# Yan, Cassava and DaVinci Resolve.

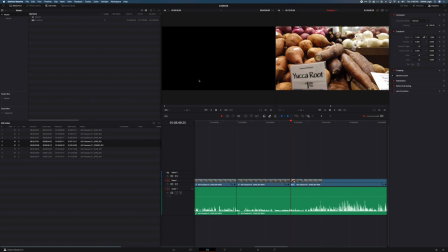The way you do that is you enable right up here under DaVinci Resolve,
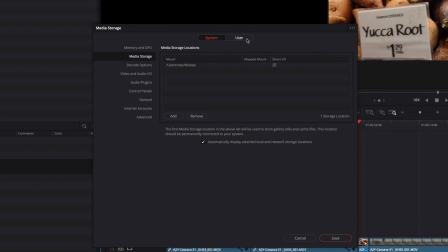in preferences is you do want to go into user and you want to enable under project save and load, you want to make sure that you have live save enabled. And once you have live saved enabled, you can actually jump back and forth between projects.
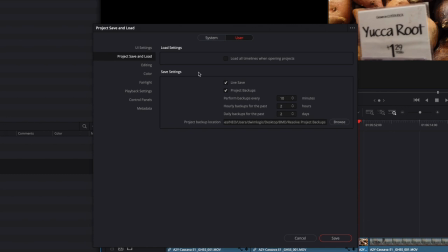That's a pretty great little feature. Additionally, you have the ability to do a project backup. When you do project live saves, you are continuously overriding the project incrementally. And if you wanted to have an archive of that particular project, you don't have one anymore. So if you're not manually doing a save as, you're continuously updating that project and going back to a different version will be next to impossible. That's why we have this thing called project backups.
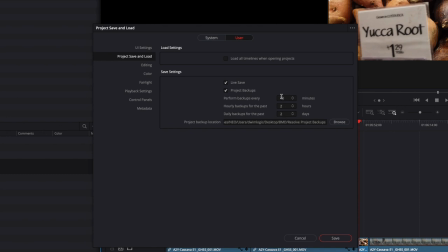Based on your settings here, you'll be able to implement a method by which a project is incrementally saved for you. And if your live save becomes corrupt, or if you want to go back to a previous version, you could always restore from one of these backups. Let's go ahead and hit save here, or cancel.
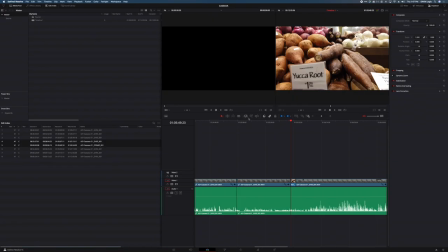And I'm going to go back to my previous project that's a little simpler to look at, the Cassava one here. And I'm going to show you how to make that jump cut. Basically, find a place where you need to make that cut.
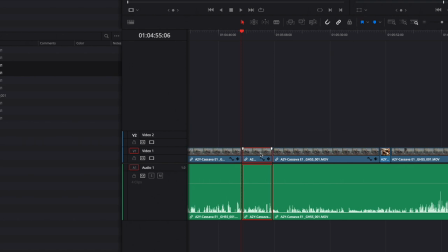Again, I'm just going to pick a random cut right here, hit Command-V so I have a separate clip. And this particular clip, as you can see, it's continuous, right? I'll play that back. It continues on here, but you can select this clip because it's cut out, and you can change the sizing.
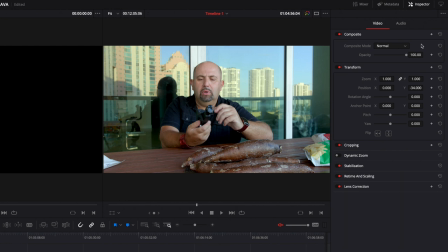Now, there's a couple of ways you can do that. You could use these controls inside your inspector. If it's turned off, just click that icon right there. And if you want to visually do it, now, first of all,
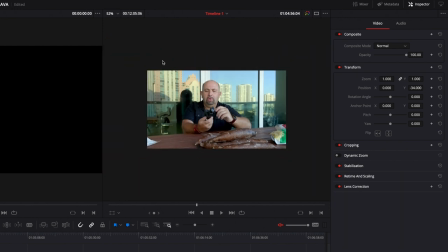I'm going to zoom out a little bit just so I have a little bit more of a canvas to work on and click on this icon right here. This will give me the controls for moving this image around.
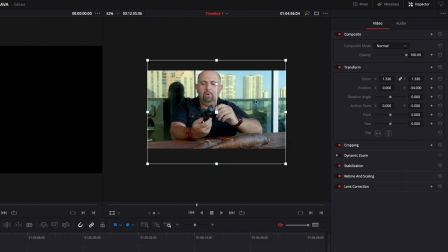So I can actually just click on one of these corners and scale it, and I could move it around to get the framing exactly the way I want. And when I hit play now, let's get a little closer. You see it jumps in there. And even though it is a jump cut, it is a more emphasized jump cut by pushing in on it. If you had an area like this, for example,
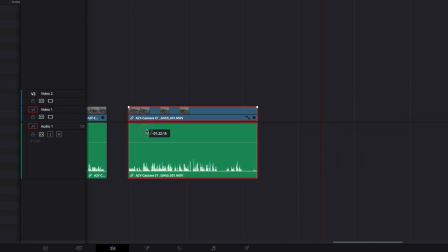let me go ahead and do another cut here and make a jump cut that is a little bit more of what we're gonna experience if we're just cutting things out.
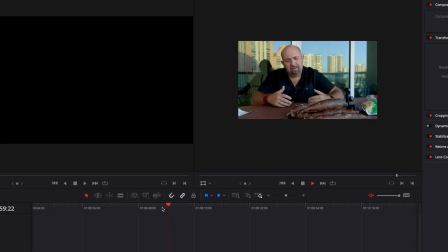So if I just cut that stuff out here, you can see it. Ah, oh yeah, that's a real apparent jump cut. You can definitely see that. So in this case, you have very few options, right? Even the little blending morph cut that's in here, that really won't do much when you have that much of a change.
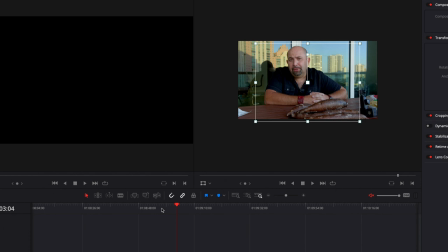So your options are A, B-roll, so you can cut away to some B-roll and you can look at that and then come back to the shot so you don't see a jump, or you can do something with this particular shot. If you don't have a second angle, if you've only shot with one camera and you've shot it in 4K because you have more resolution,
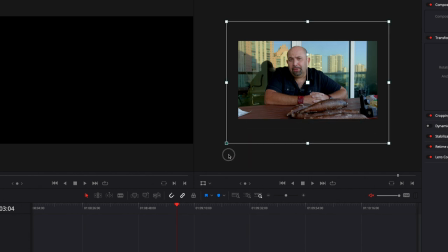grabbing this particular shot, we can click on this little icon here, push in here and, you know, give ourselves a different vantage point. And now we've overemphasized that jump cut so much that it almost looks like an alternative angle.
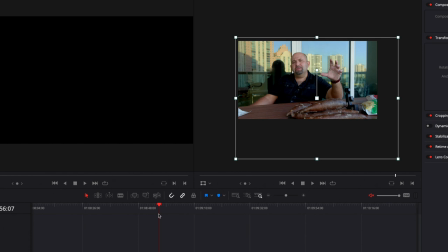Not quite, because if we were a good director of photography, we would position that camera off angle a little bit, about, you know, a couple of degrees off. I usually like to keep them about 30 degrees apart so they don't jump too much. But in this regard, if we're shooting with one camera, you can see, bam.
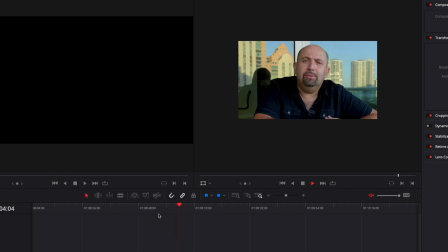It works. It looks like a completely different camera angle, and we can definitely make that work. So in productions where you are using one single camera for narrative and you might not have enough B-roll or relative B-roll to cover up that transition point and a transition doesn't work, overemphasizing that jump cut will make it blend.